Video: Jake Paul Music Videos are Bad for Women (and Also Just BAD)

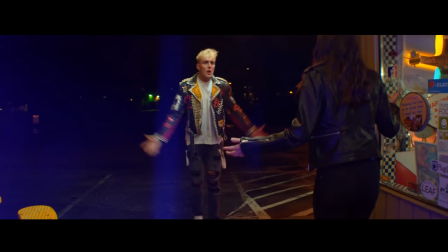(0:00)
Jake Paul is a former YouTuber who now lists himself as a pro wrestler and a musical artist. But I think he's like the SoundCloud version of those elephants that learn to hold a paintbrush. Like, I guess you can call what they do art, but it doesn't change the fact that only tasteless idiots are buying it. I watched 4 of Jake Paul's most recent music videos, only to find that they were all dragged down by the same unique blend of bad songwriting,
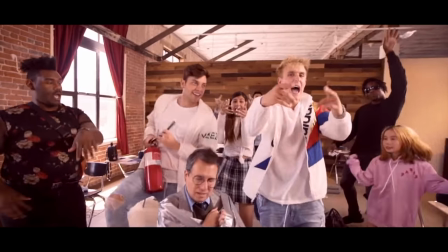(0:23)
glossy yet shoddy production quality, and ego-driven concepts that lack a female perspective. Sorely. It's like if artificial intelligence created a music video from the world's horniest YouTube comments. How else would we end up with girls who look like models running through the snow in Halloween costumes? Like, that's not a storyline, that's just a bunch of random thoughts from a guy named Chad. So strap on your sexiest snow boots and let's get gross in a Jake Paul installment of Clip Breakdown. Hello, television viewers. My name is Nick. Thank you so much for joining me once again on my channel for another installment of Clip Breakdown. This is the playlist where we dive into those TV movies, music videos, YouTube content, and whatever else is assaulting the internet, and we look at it clip by little clip so we can say to ourselves,
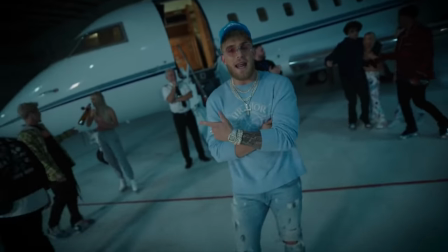(1:13)
no. Or we can say, oh, okay, I get it. Today's video is sponsored by Audible.
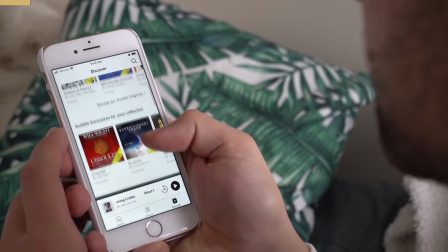(1:18)
As you probably already know, Audible is the world's leading provider of audiobooks and spoken word entertainment.
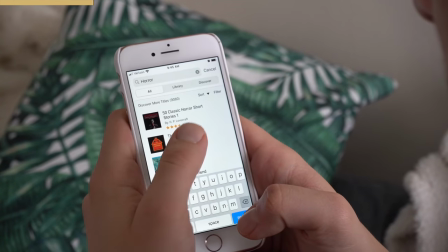(1:24)
They have thousands and thousands of titles to explore. Like, there was not a single search term I put in where I didn't find something that I wanted to listen to immediately.
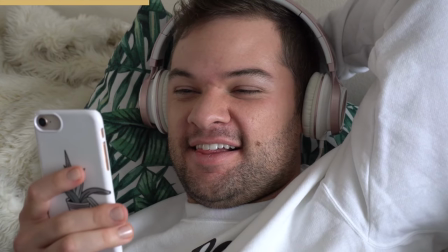(1:32)
And with Audible Plus, I get full access to the Plus catalog, which includes podcasts and originals.
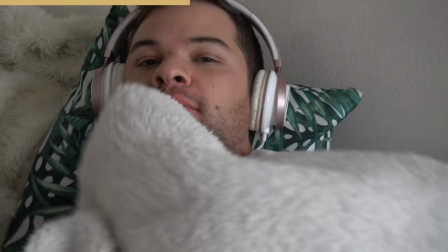(1:37)
Listening to Audible really helps me unwind and feel like I'm going to a different place.
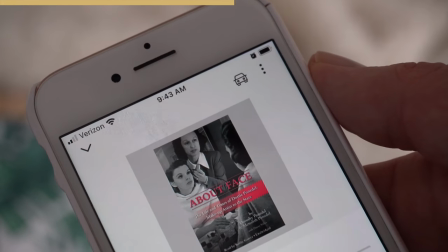(1:41)
Right now, I'm loving About Face, the life and times of this makeup artist to the stars. I'm fascinated by the golden age of filmmaking, and this autobiography lets me kind of see it through the eyes of this pioneering female makeup artist, which is also right up my alley. Visit audible.com/DiRamio or text DiRamio to 500-500 to start your free 30-day trial and let me know what you listen to first. I know some of you are gonna be like, wait, your last name's not DiMario? Thanks to Audible for sponsoring today's video. Don't forget to subscribe to get 2 videos every week. Check out my merch and my Patreon. The first video from Jake Paul that we'll be looking at is a needless assault against education called My Teachers. And this actually wasn't on my list at all until Hannah or Smokey Glow let me know on Twitter that this one had to be seen. So I obviously had to check it out because I trust her word above everyone. And from the first clip, I could see that we have issues.
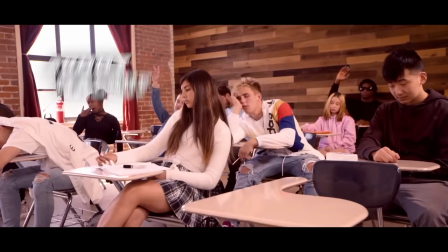(2:33) All right, class. Who amongst you lovely people can tell me the quadratic formula?
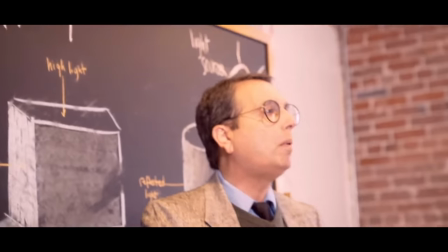(2:39)
Not until you can tell me why this teacher has the sickly yellow color of something that was sprayed out of a skunk.
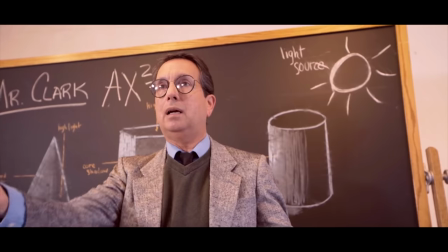(2:45)
Like, based on this dingy orange skin tone, I'm guessing the quadratic formula is A squared plus B squared equals cheese squared. Cause mama, this is a bowl of broccoli and cheddar soup. This is like a trademark of YouTuber music videos I've seen so far, is mixing color temperatures and getting that gross result of yellow looking skin.
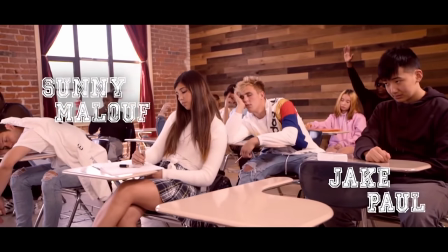(3:02)
You can see in this shot that there's like a lot of light coming in through those open windows, and then they have a lamp on the teacher up front. The sunlight is blue, and then your lamp is tungsten balanced, so it's orange, which always gives you this gross color.
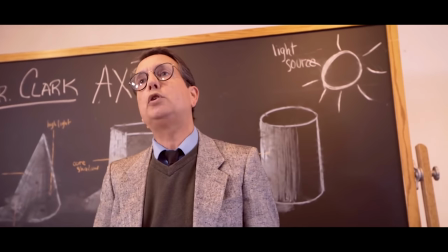(3:15)
And then it has this pink tint to it because somebody tried to color correct that and make it look a little better. It's a major trademark of YouTuber music videos. Yellow, unhealthy glands.
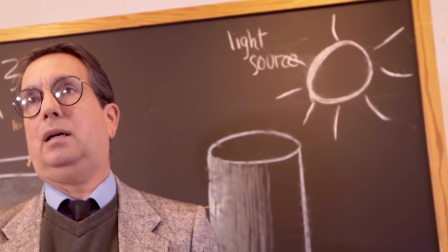(3:26)
That's what it looks like. Look, he's even teaching about light sources on that blackboard. Mama, don't act like you know.
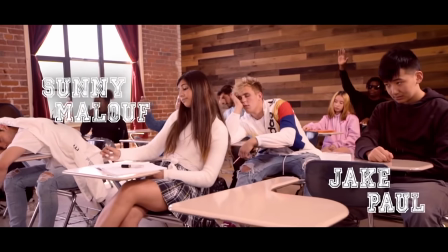(3:31)
There's no light artistry happening here. Once they go over to the other kids in the classroom, we see normal looking skin tones. Do you see the difference? Little Tay looks normal. Little Tay, I always do that.
Why don't I just teach this class?
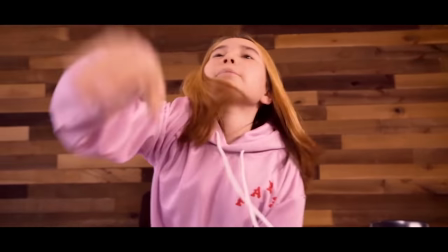(3:41) I think you're in the wrong class, sweetheart. Hey, wait.
Oh, stop. We love when a music video has audio mixing that sounds like it's from a 911 recording.
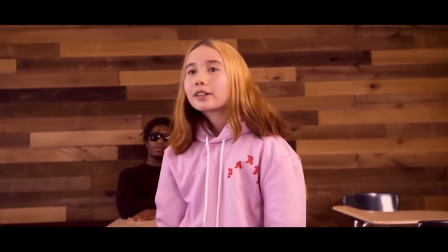(3:55) Hey, wait.
Also, why do I feel like the script for this scene was just Jake Paul telling a room full of people, yeah, and then we're like all gonna throw papers at him and it's gonna be so dope because he'll be like, no, don't do it.